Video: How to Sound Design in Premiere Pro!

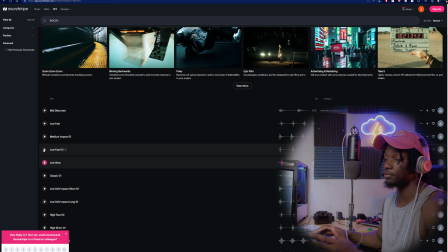And like, say the whoosh effect that I used to help sell, you know, going from that photo scene to the guy hitting the bags.
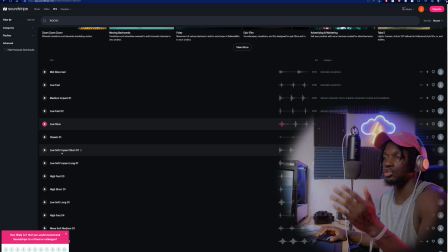Super, like, you know, we can find something. Maybe that if you're, you know, I don't know, up on a mountain, something flies by. I don't know. You could use these for anything. Whoosh effects honestly work for anything, but this is what I mean. Like, you get creative with your sound design.
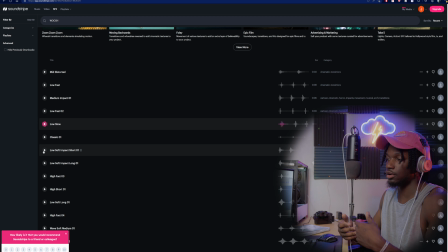Depending on what you see in the scene, what's going to help sell the movement, what's going to help make the person feel more immersed,
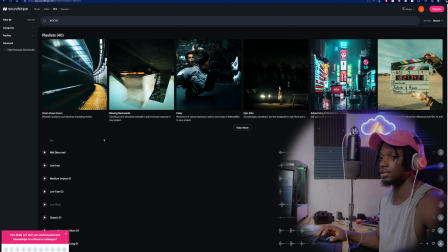to make it feel like they're really there, to add sound that you feel like you should be hearing in that certain scene. It's really that easy. And, you know, as you get better at it, you can take it to the next level with sound effects and parametric equalizer, you know, reverb.
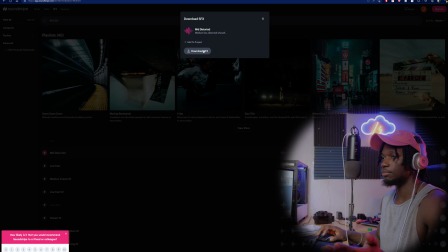Once you start getting real crazy with sound design, that's when your videos are going to be way above the person who's just using music. But let's hop back into Premiere because I think you guys get the point.
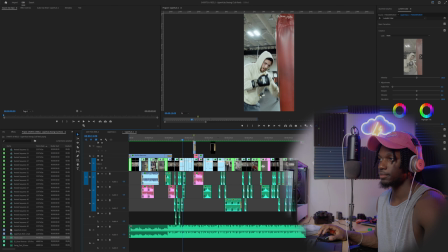But if you do want to download an effect like this, like say if you're going to download that whoosh effect, go over, you hit download, and then boom, download right there. And if you want to add it to a project, hit that and you can add it to your project.
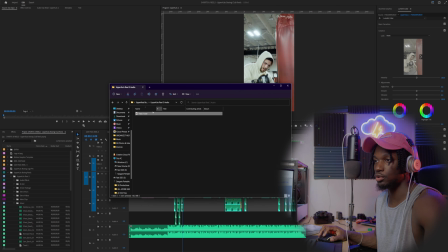So super simple. Soundstripe makes it easy. We'll hop back into Premiere.
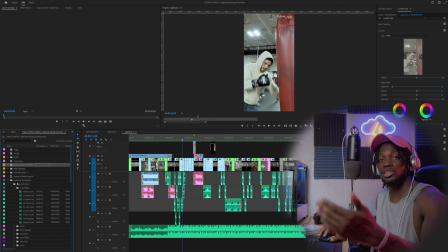And you know, when I downloaded my sound design, I make folders. I make it easy for myself. But you want to go over to wherever it is in your download files on your computer.
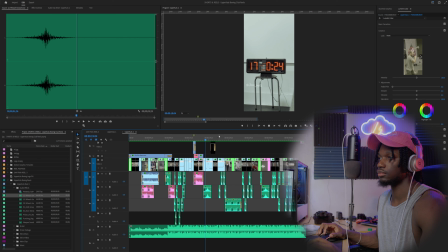Most people, it'll be in your downloads. You grab it from here. You want to throw it into your project. I don't think that's anything that you guys are not aware of, but if you didn't, then yeah, do that. Drop it in here. I have a folder called audio effects. We'll play one back, for example. I used that whoosh effect a few times in the video.
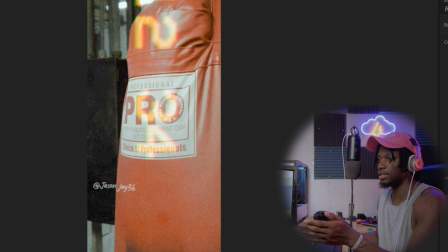I think specifically right here. Yeah, so right here, and so when you see the bag come up, that's where I use that to help sell the movement.
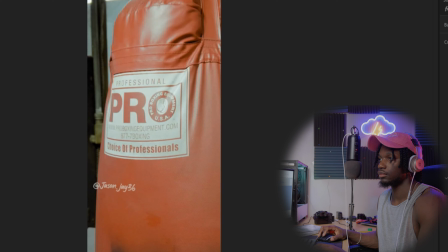Right there, if you can hear. I'll even do it without the music and just this line of audio so you guys can hear that.
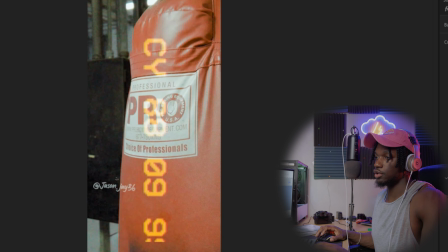So that speed ramp with the bag, it helps sell that movement a lot better than if it was silent.
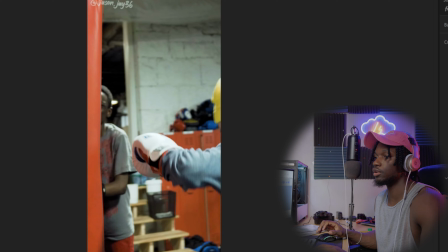Like, let's play this back with no audio and it just feels empty.
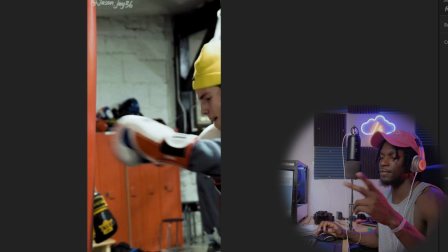Yeah, no, you definitely feel like you should be hearing something there. Same thing here, you know, I added more punching effects from earlier. We'll play those back.
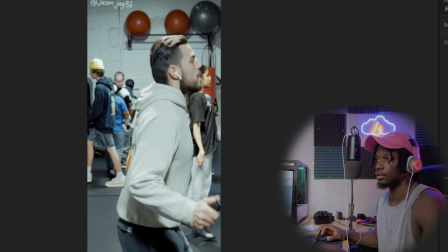Added whoosh effects when the guy is using his jump rope to really sell the movement.
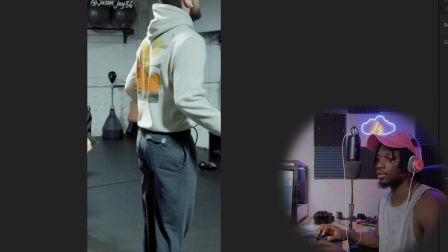In fact, not even a whoosh effect. I searched up jump rope and sped it up a little bit to correlate with it.
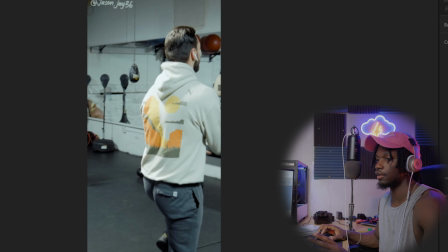So we'll play it back on this line by itself.
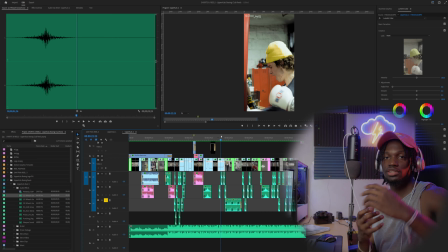You know how much more sense that makes instead of hearing absolute silence? Yeah, no, like, you know, you feel like you should be hearing something there. And for the most part, guys, I'm going to keep it very simple, not to drag this video out too long, but you get the point.
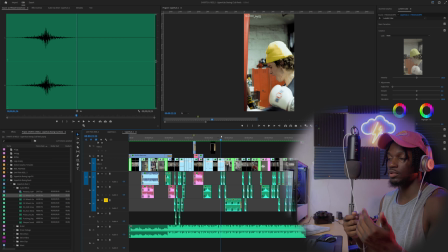Essentially, you just want to continue to use whatever's going on in your video to add sound design to the video and, you know, just make it more immersive. I know I keep saying that, but it's the truth. It does make the video more immersive. It makes everything just blend together and flow really well.
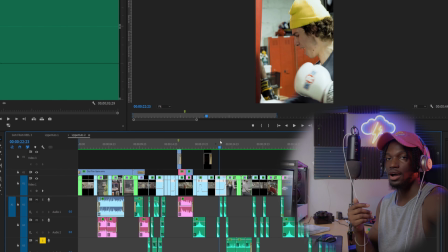You can get creative, like I mentioned. You know, those whoosh effects, that's not really something that necessarily happened in real life, right?
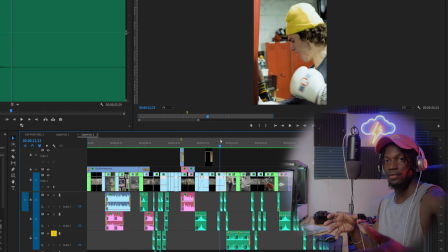But it helps to sell the movement. So, you know, like I said, just get creative. Soundstripe, Epidemic Sound, they have a bunch of sound effects that you can use.
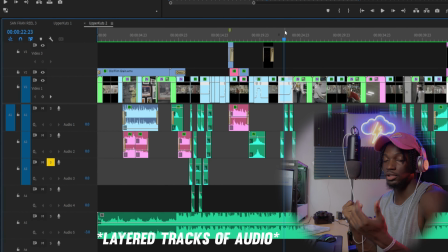And just think outside the box. Throw in whatever type of audio that you think is going to make everything come together.
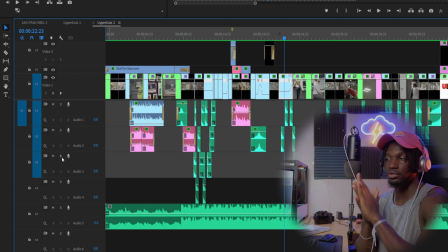And another thing is layer audio, guys. Don't just use one track of audio.
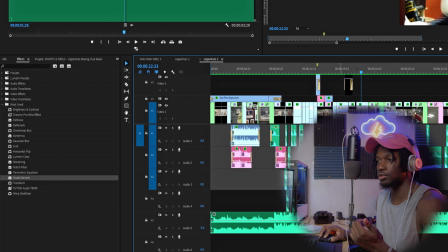Layer different tracks of audio so that when they all play back together, it sounds really good and it sounds almost like you're in real life. You're not hearing one sound in real life. There's a mix of sounds.